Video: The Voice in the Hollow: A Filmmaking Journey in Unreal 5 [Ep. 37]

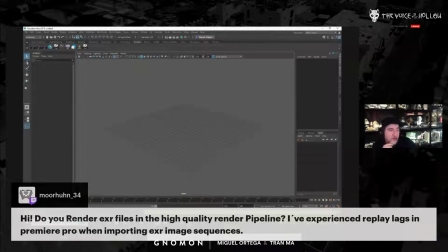But yeah, you could use EXRs in After Effects, but editing in After Effects just would suck.
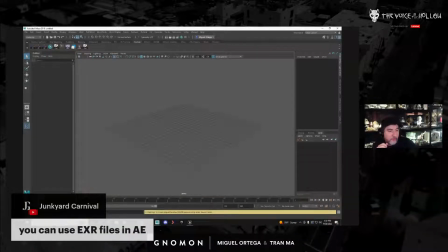I'll tell you the truth. I really think the Black Magic editing is looking better and better.
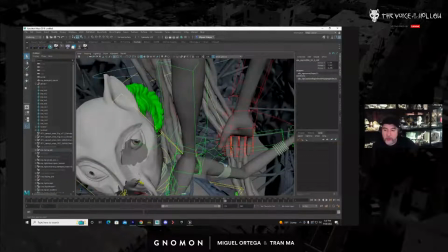You pay a flat fee, you get it for life. You don't have to do the subscription model.
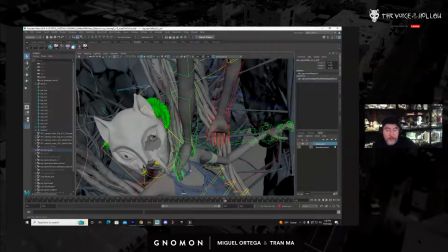And I don't know. I just think Black Magic is really on the ball right now.
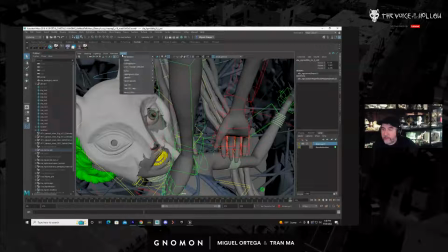They're out for the win. From their hardware to the software.
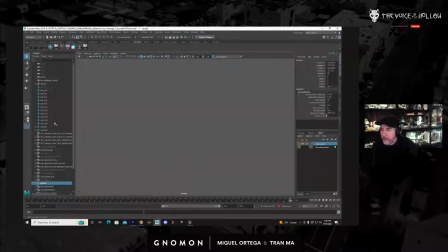I don't know. I kind of starting to root for them big time. And I'm really considering jumping over to Black Magic for editing.
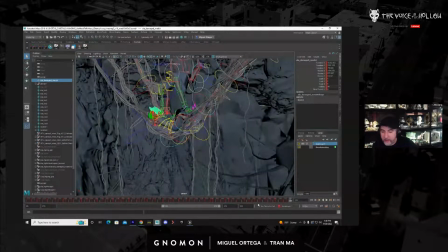I'm gonna at least give it a shot and see.
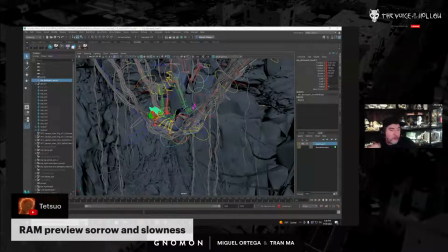Do you mean the RAM preview Sorrows and Slowness in terms of Premiere, Tetsuo?
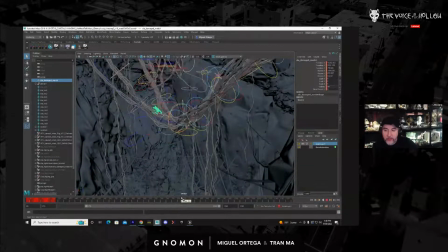The RAM previews are crazy in Premiere. It's constantly giving me issues. But I didn't even want to talk about that because I've just been whining all day today.
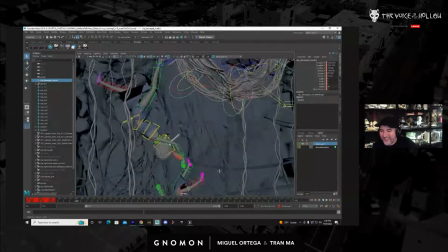So, but yeah.
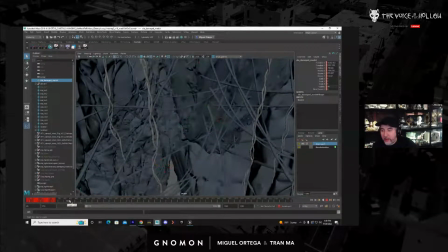So this is them when they're falling. Let's take a look.
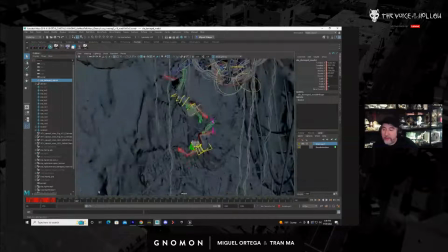So this is not the final animation. This is actually actually got remade. So let me get the final one. Give me 1 second. And the reason is, one of the things that I wanted to make sure is that it looked like,
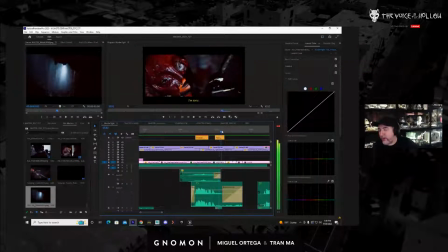so she's dead, without a doubt, she's dead at this point, but you can see that the hands are right around her neck, right? I wanted to make sure that when she drops here, that the hands naturally look like they landed on her neck as she pushes her down and they fall to their death.
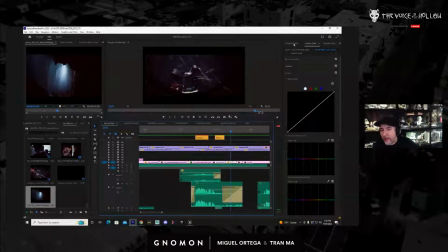So in this shot that the animators did,
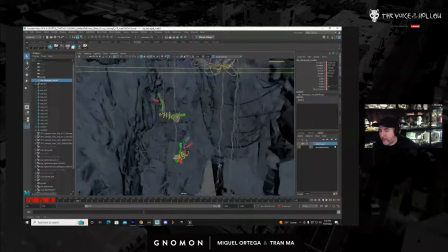they kind of fall separate, and I don't want that. I want it to look like that one, the dead one, is driving the other one down to hell, basically.
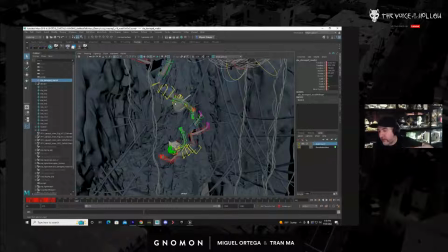So I want to make sure that she looks like she's choking her, even though she's not. She's dead. But yeah, that's the idea. So we can't use that. So let's grab the new animation.
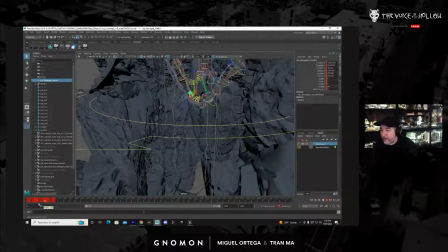But you could see it's basically one gigantic sequence, like 1,200 frames, and I'll just cut around it. So everything is here. I kind of really try to shoot this like live action. I know a lot of animators hate this workflow, and they usually hate me when I tell them to work this way, but it's like,
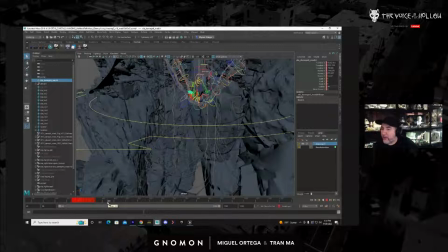they're like, what are the cameras? And I'm like, I don't want you to animate to the cameras.
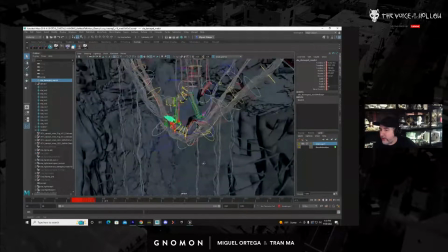I want you to animate like this was real life. Just animate it correctly and then let me find the cameras. I'm not that much of a dick about it anymore. Like, now I'll tell them to block it in, then I'll find the cameras, and then I'll send it to them in the block-in stage.
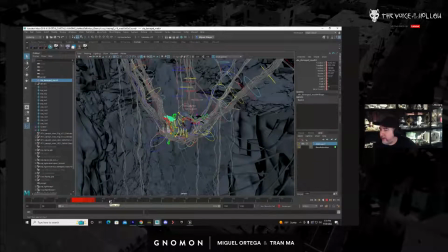I'm like, oh, probably this, and this, probably. But I still like having the entire thing and then editing around it like it's live action. Rather than, I think if you just do it like shot by shot, it tends to make it a little bit stiffer, I feel.